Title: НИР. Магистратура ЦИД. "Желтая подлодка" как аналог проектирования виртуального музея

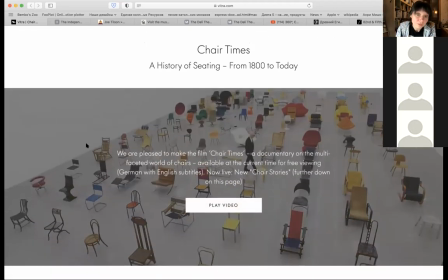26:37 И почему этот фильм так так мне понравился хотя
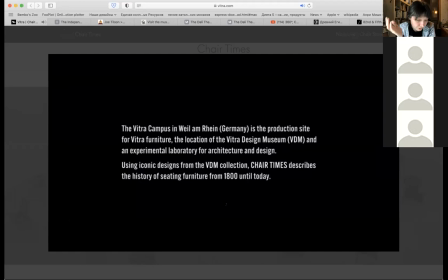26:43 в нем по большому счету сказать но ничего такого особенного наверное и нет сказать нет никаких спецэффектов нет цифровых технологий которые бы участвовали но за исключением
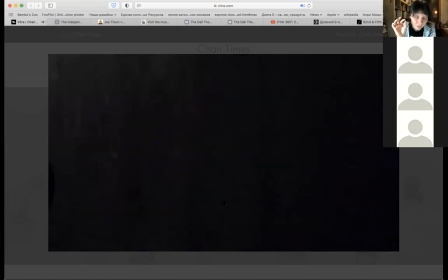26:58 очень красивые деликатно добавленных титров но хоть в нем присутствует несколько моментов,
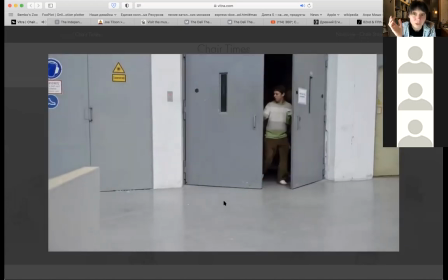27:06 которые удивительным образом дают возможность почувствовать характер вот этих экспонатов,
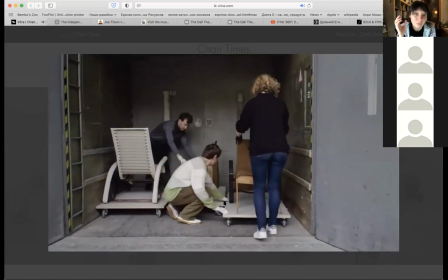27:14 о которых идет речь, это стулья, почувствовать пространство и
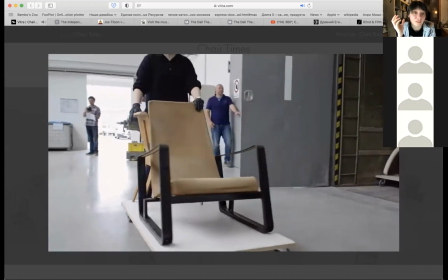27:22 почувствовать на самом деле не просто как
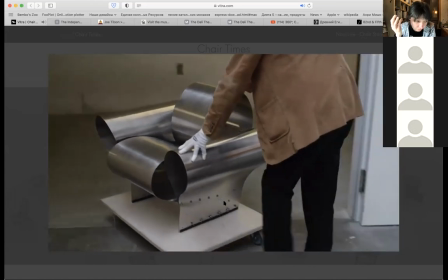27:26 некую такую догадку или эмоцию,
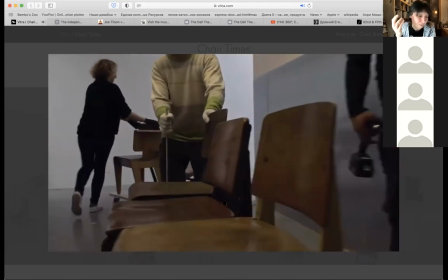27:32 которая которая как бы эфемерна и непонятно, так сказать, ты прав или не прав,
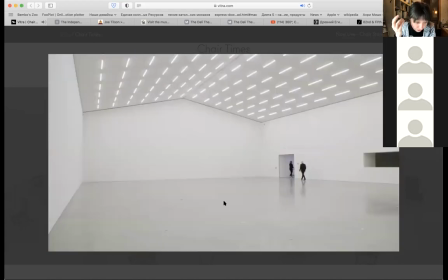27:39 почувствовать очень такие вот материальные моменты, так сказать, вес,
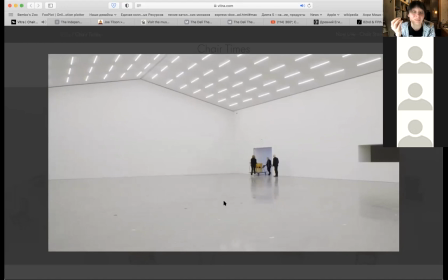27:48 характер фактуры,
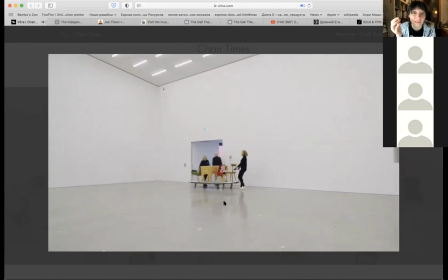27:50 которые используются в дизайне конкретного объекта мебели,
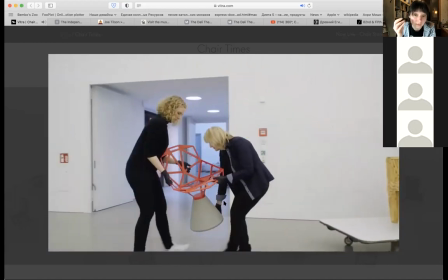27:58 технологию его производства. И делается это на самом деле очень просто.
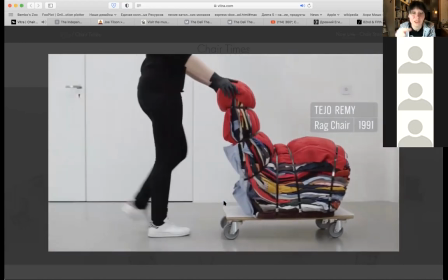28:05 Мы видим всегда человека рядом с этим объектом,
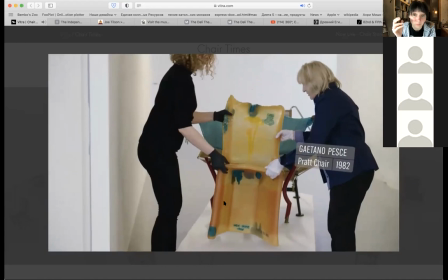28:11 мы видим и понимаем усилия, которые он прикладывает для того, чтобы переместить его с места на место.
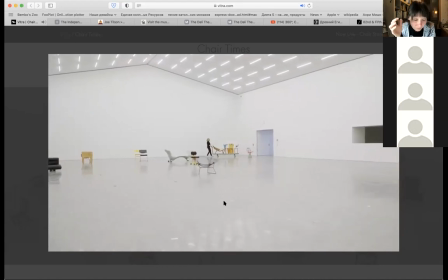28:17 Есть там пара диалогов, где подключаются кураторы,
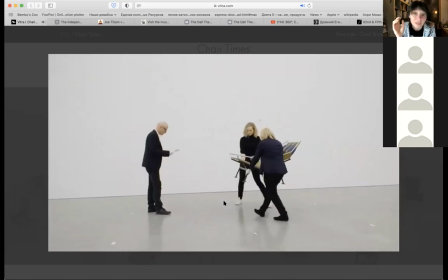28:25 музейные работники,
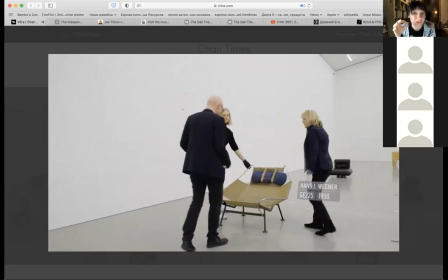28:29 и они как-то взаимодействуют с этим объектом,
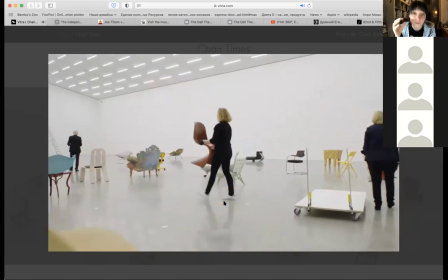28:34 рассказывают о том, как они чувствуют эту поверхность.
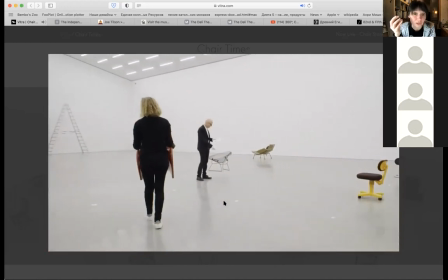28:41 Вот буквально такие совершенно простейшие методы, которые,
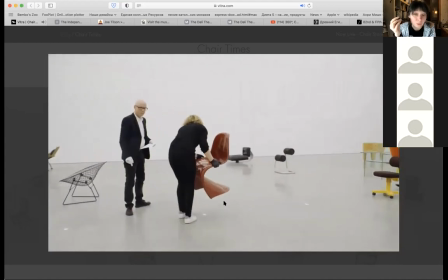28:49 в общем-то,
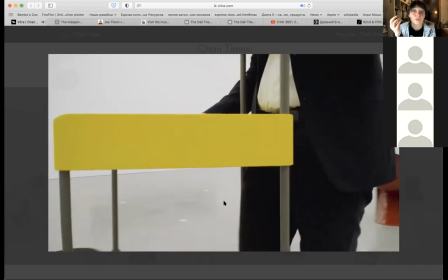28:50 насколько это возможно, через экран дают почувствовать характер этого объекта.
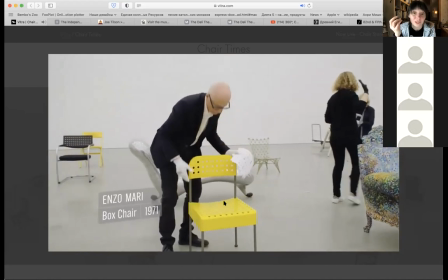28:58 Не знаю, может быть, это только у меня сложилось такое ощущение.
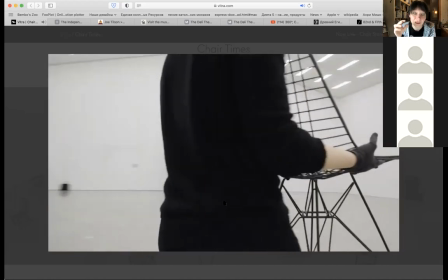29:04 И вот второй момент. Посмотрите, как сейчас появляются эти подписи, титры.
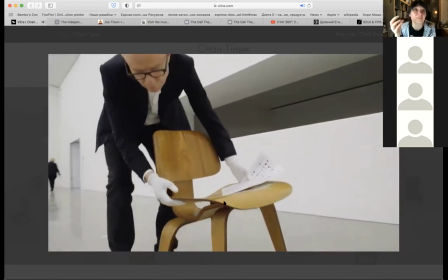29:11 Так обычно в фильме представляют актеров первого плана, главных героев фильма.
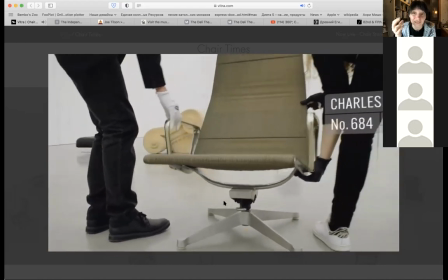29:19 Мы видим не имена тех, которые сделали фильм,
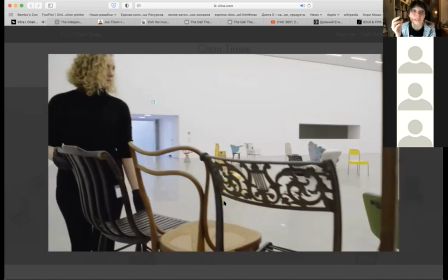29:24 снимались в фильме, говорили об этих предметах, нет, мы видим имена авторов,
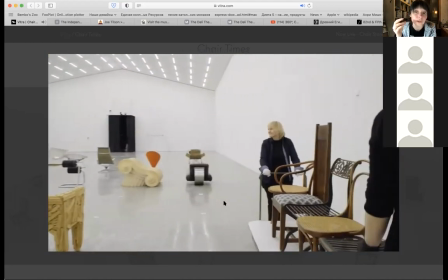29:32 дизайнеров, или в некоторых случаях, когда есть имя у этих вещей,
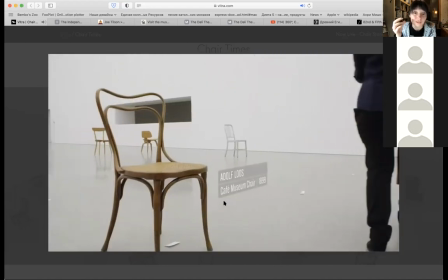29:37 мы видим имя вещи и год ее создания.
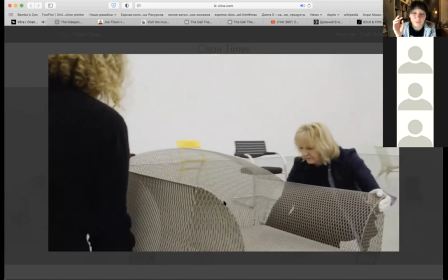29:41 Адольф Лоус, стул для музейного кафе,
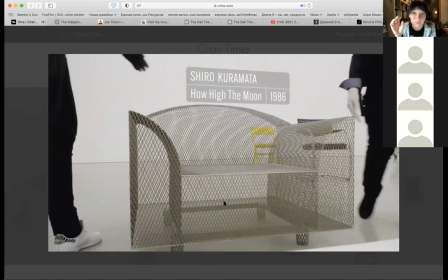29:48 или How High the Moon, Курамата, 86-й год.
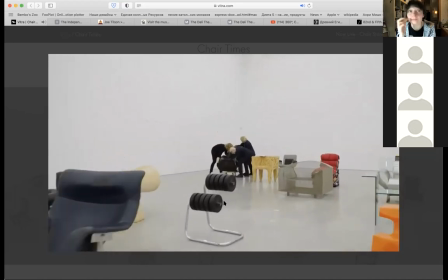29:54 И вот этот момент, он как-то для меня стал таким финальным аккордом,
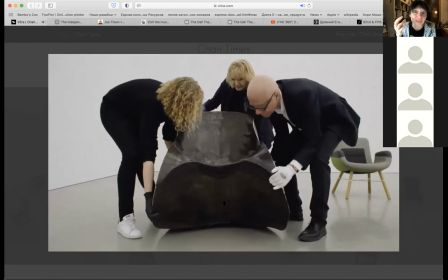30:03 потому что действительно он показывает отношение к этим объектам, отношение к ним как к таким статусным,
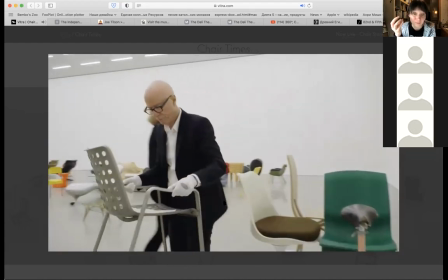30:12 очень важным, очень ценным персонажам в этой истории.
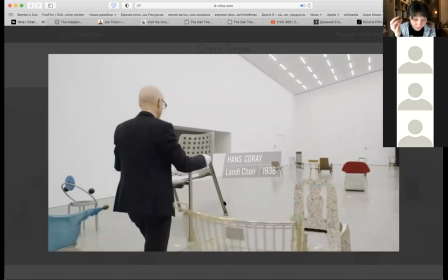30:19 И практически их приравнивает к актерам, к героям.
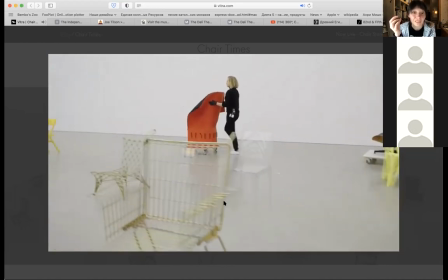30:26 Не будем говорить, что их одушевляет или наделяет какими-то человеческими качествами.
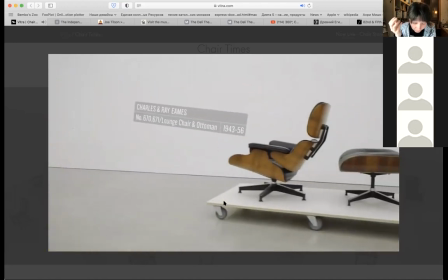30:33 Нет, просто они действуют здесь наравне с людьми, которые про них рассказывают.
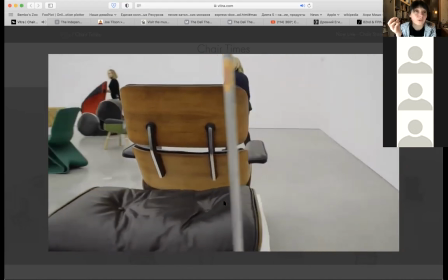30:41 И вот меня действительно прежде всего
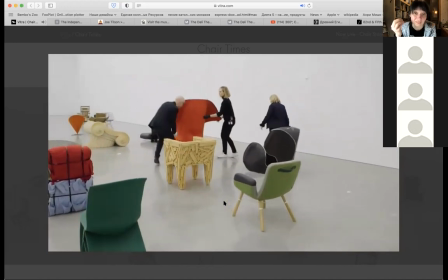30:46 потрясла вот эта простота идеи,
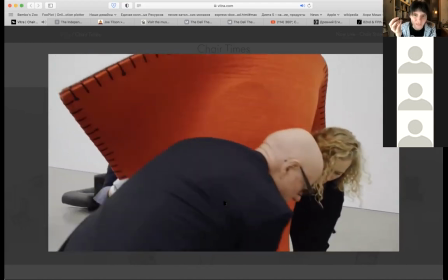30:51 простота вот этих находок, которые позволяют вот так
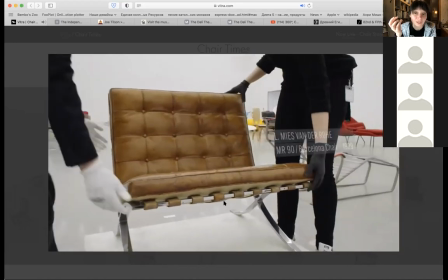30:59 легко и просто до зрителя
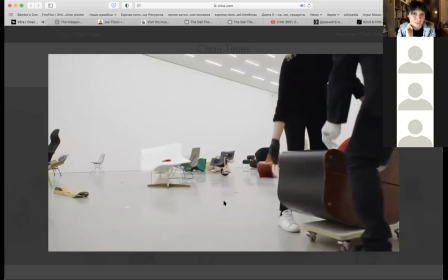31:05 какие-то моменты достаточно сложные на самом деле. и такие практически непередаваемые через экран донести.
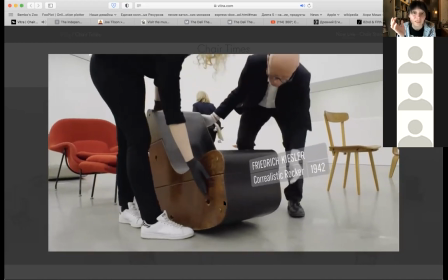31:14 Просто потому, что они держат в руках эти объекты, эти объекты движутся,
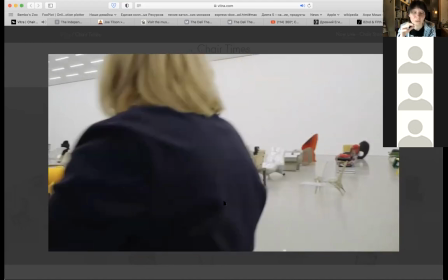31:22 эти объекты заполняют пустое пространство ангара.
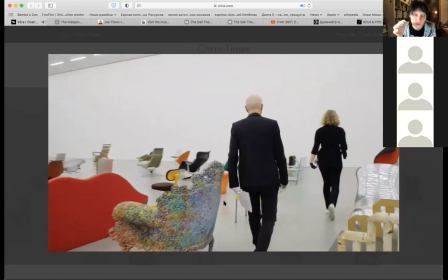31:27 Фактически это такая подготовка к выставке, потому что фильм заканчивается уже кадрами,
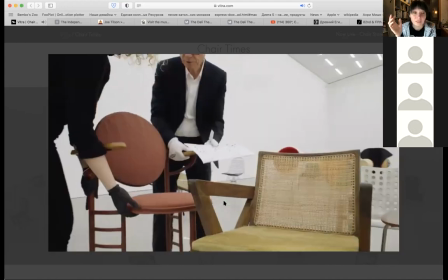31:33 где в этот зал входит публика,
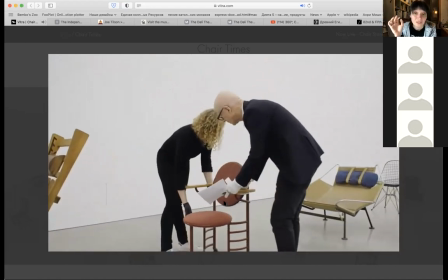31:39 или не в этот зал, там рядом еще есть несколько таких выставочных пространств,
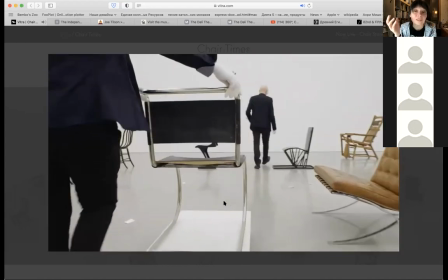31:44 и мы видим открытие, мы видим вернисаж.
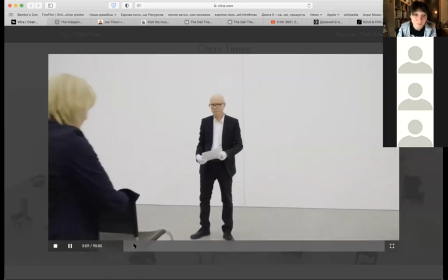31:51 И есть еще такой момент,
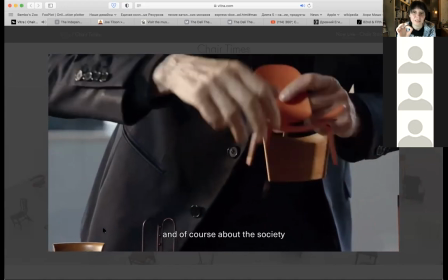31:56 потому что у компании «Витро» есть такая рекламная линейка, Они делают еще ту же мебель в масштабе
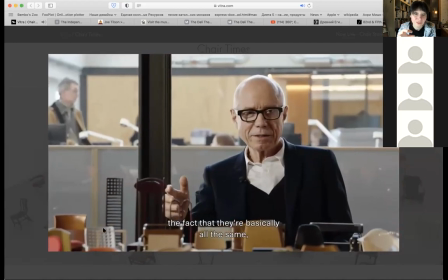32:05 И вот здесь еще такой
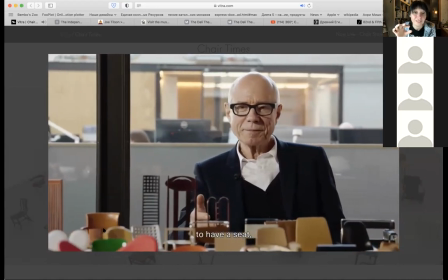32:11 дополнительный эффект возникает Когда в руках
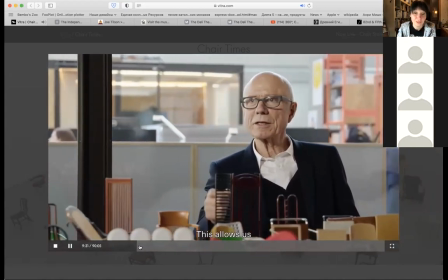32:15 герой-рассказчик вертит в руках этот
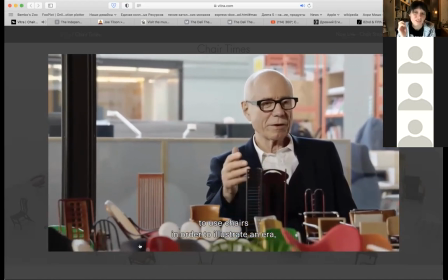32:22 объект Мы получаем возможность посмотреть на него абсолютно
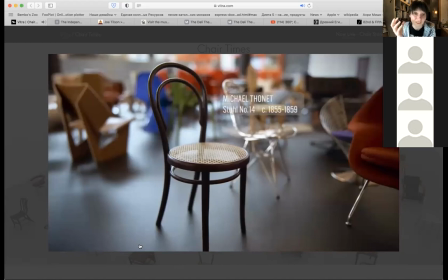32:26 с разных сторон Иногда он его переворачивает вверх
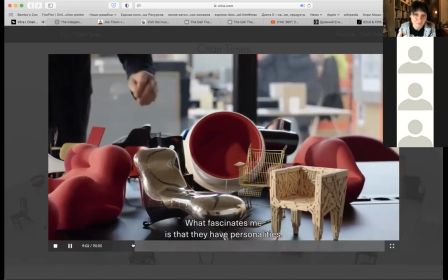32:31 ногами, показывает
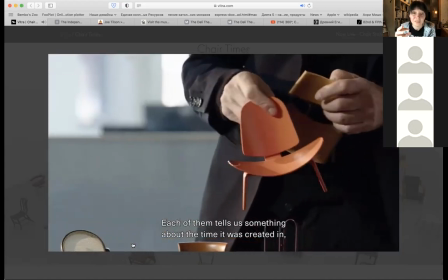32:37 с разных точек зрения.
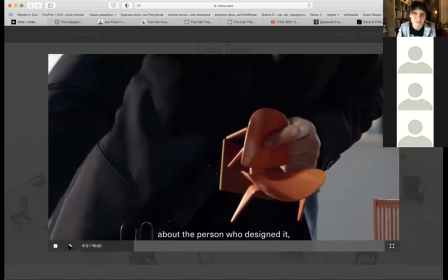32:42 То есть так действительно настоящую модель, настоящий объект мы иногда с вами так никогда перевернуть не сможем. А вот этот момент дает представление о конструкции,
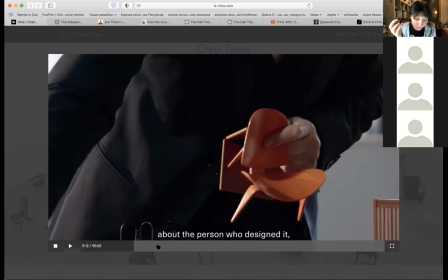33:01 дает представление о разных проекциях. И фактически без применения 3D у человека возникает некая объемная модель внутри.
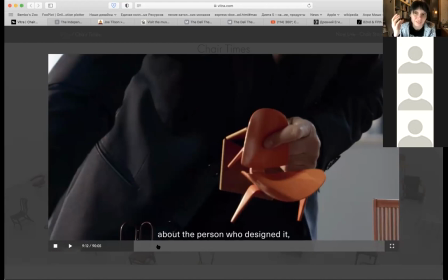33:21 И мы можем почувствовать, понять, как примерно эти вещи действительно устроены, сконструированы. Можем их оценить, можем действительно их полюбить. И сейчас даже так хорошо получилось. В общем-то мы сначала поговорили о таких реальных проектах.
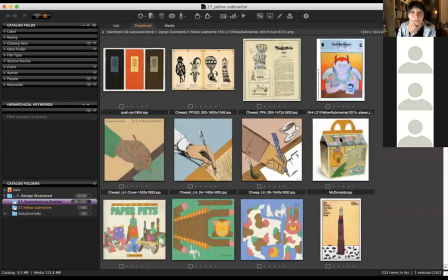33:50 Вот, а теперь можем вернуться как раз к этому фильму «Yellow Submarine».
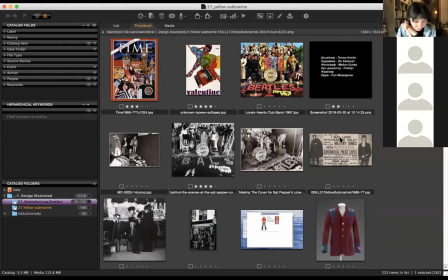33:58 И я думаю, что наверняка вы в ближайшие дни пересмотрите потихоньку по кусочкам, если, или посмотрите, посмотрите, так сказать, впервые, может быть и так.
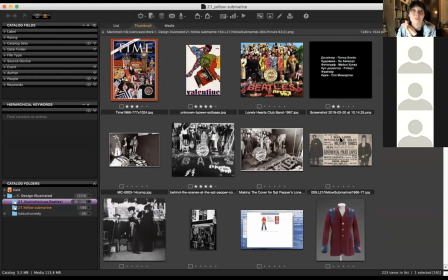34:15 Но я призываю вас этот фильм оценить не с позиции меломана и кинозрителя, а с позиции цифрового дизайнера.